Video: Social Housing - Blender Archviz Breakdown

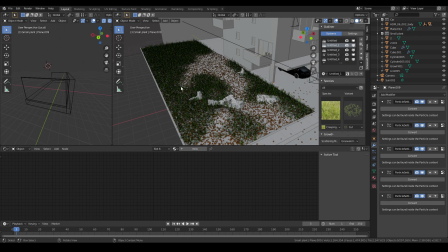(7:25)
So as you can see the grass will form a path for the garden and it will make the garden more interesting.
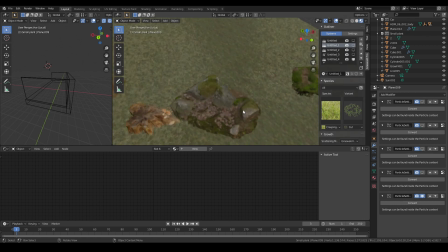(7:36)
To make it more realistic,
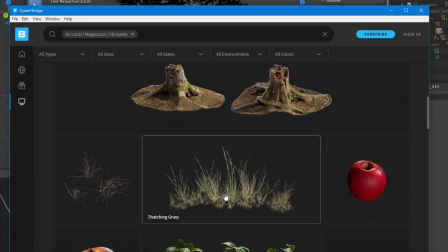(7:38)
I also get the stumps and the mossy rocks here from Quixel Megascan.
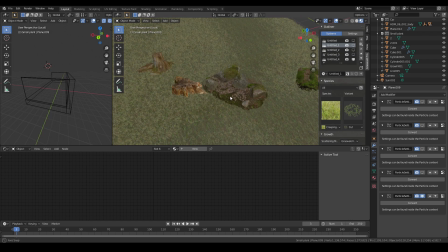(7:48)
You can see the details of the access is very good and it will increase the realism for your render.
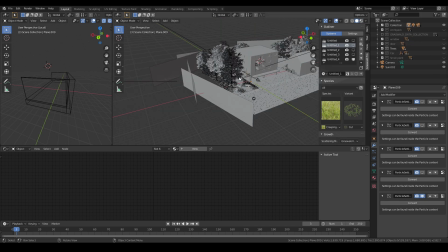(7:56)
The next part is the tree, I already have them for the faster viewport.
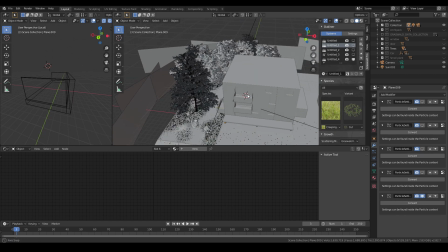(8:02)
So the trees, I get it from EvaMotion.
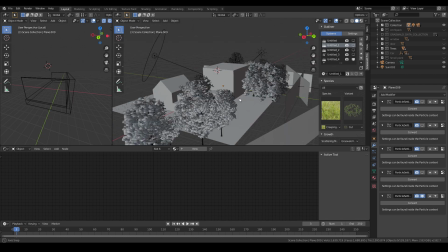(8:07)
And in the past, they are only made for 3ds Max or Cinema 4D.
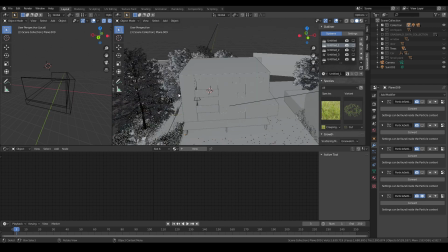(8:14)
But now I heard that they already released the Blender version.
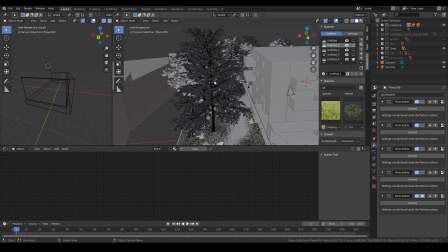(8:19)
For this one, I also have to redo the texture and the shader.
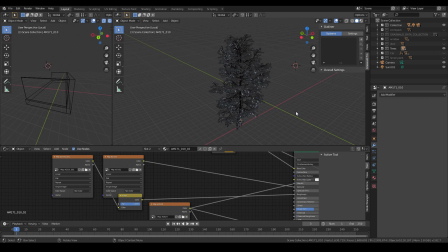(8:26)
I'll take this tree for example. This is a hero tree on my render. It closes to the camera so it must be more realistic.
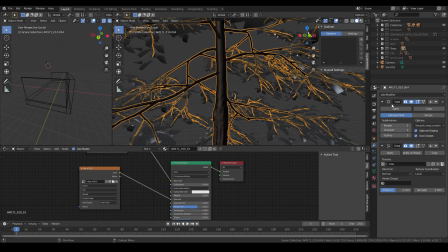(8:40)
First is for the trunk. I add some subdivision because the tree of evil motion is quite
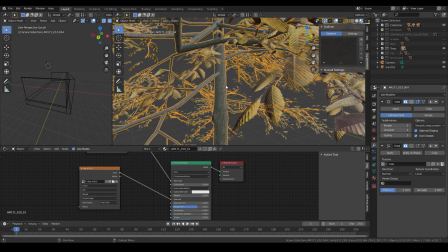(8:49)
low poly as you can see it here and I add the solar vision to increase the resolution of the mesh and then I add another displays modifier
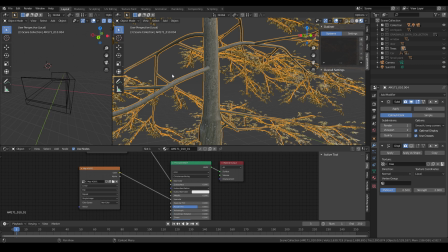(9:02)
with a cloud texture here so it will add the bumpiness to the tree and
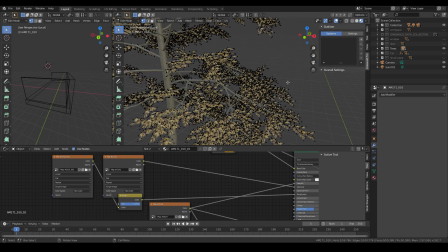(9:10)
make it become more realistic when I import this model I have to scale it up to fit with the proportion,
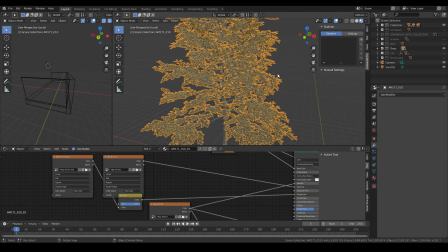(9:18)
so the leaves will become bigger than normal. To fix that, I have to go to the edit mode and scale all the leaves down.
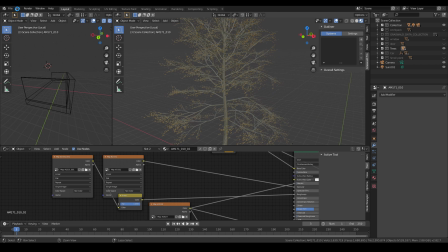(9:30)
This method will make the tree have less leaves, but I want to create an autumn field, so less leaves is acceptable.
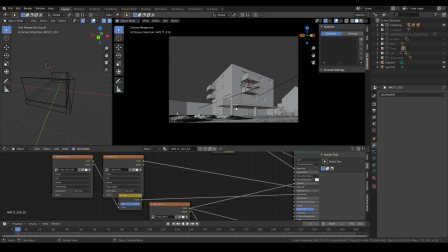(9:40)
Even when I have the tree and the grass,
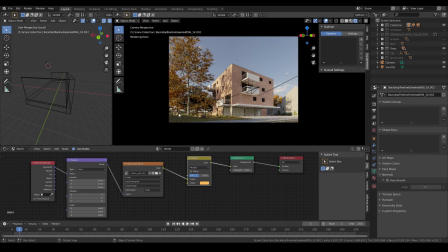(9:44)
there's still some gap between the trees and with the trees leaves and the ground.
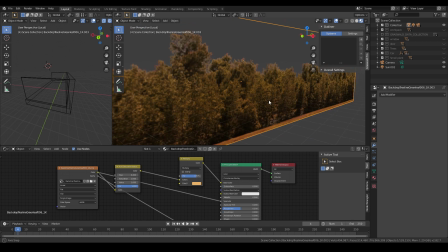(9:54)
That's why I create some plane with the texture is an image of a cluster. I multiply the color with some yellow color to create the autumn vibe.
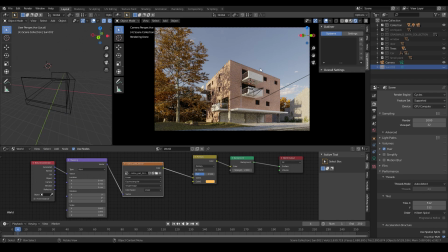(10:08)
In the rendering mode, you can see it will create a background for our scenes and give it some depth.
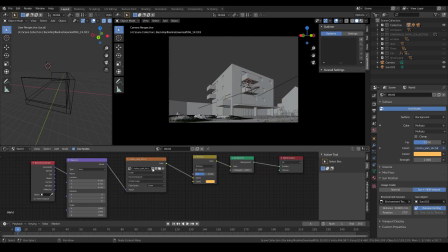(10:15)
To light up the scene, I used an HDRI from HDRI Heaven. But just having the HDRI light is not enough for our scenes.
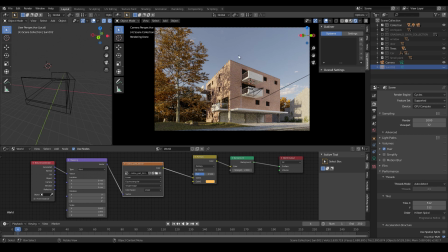(10:26)
So I create another sunlight to enhance the contrast for our render.
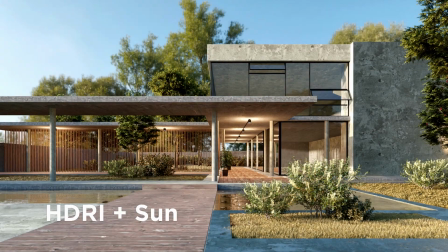(10:33)
I already explained this method on my previous video. If you haven't seen it, the link is on description.
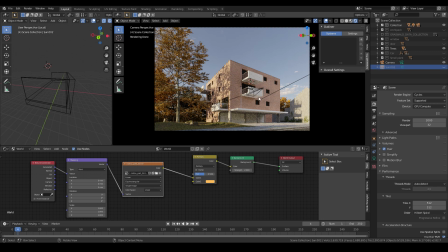(10:41)
So the trees and the sunlight will create the double light effect here.
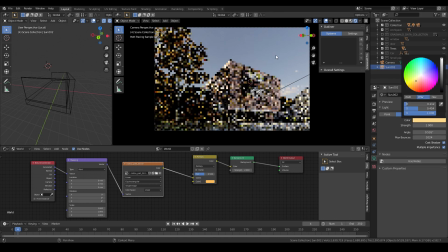(10:47)
I also give the sun a warm color to match with the HDRI lighting.
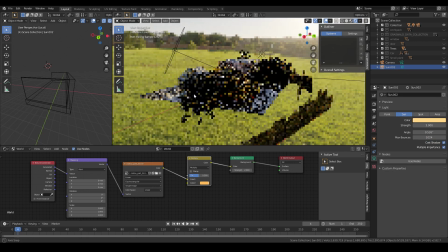(10:53)
One thing that I almost forget is the additional lighting for the house.
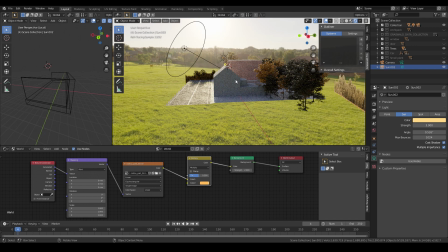(10:58)
It's not just the sunlight, but I also create another light for the right side of the building.
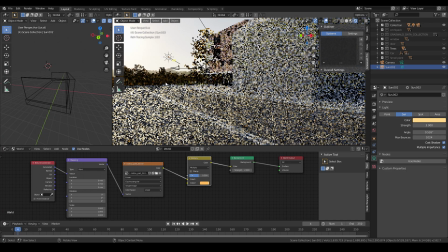(11:04)
This light will make the building more pop-up in render. And that is it for today guys.
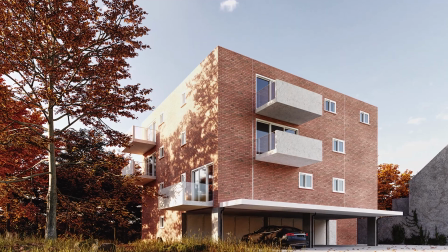(11:12)
Hope this video helps you something. And remember to subscribe for more tutorials.
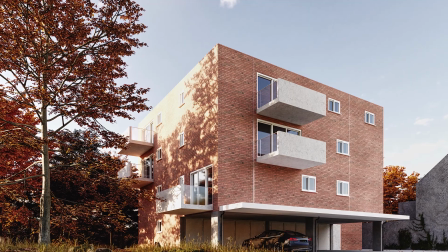(11:17)
I'll see you next year.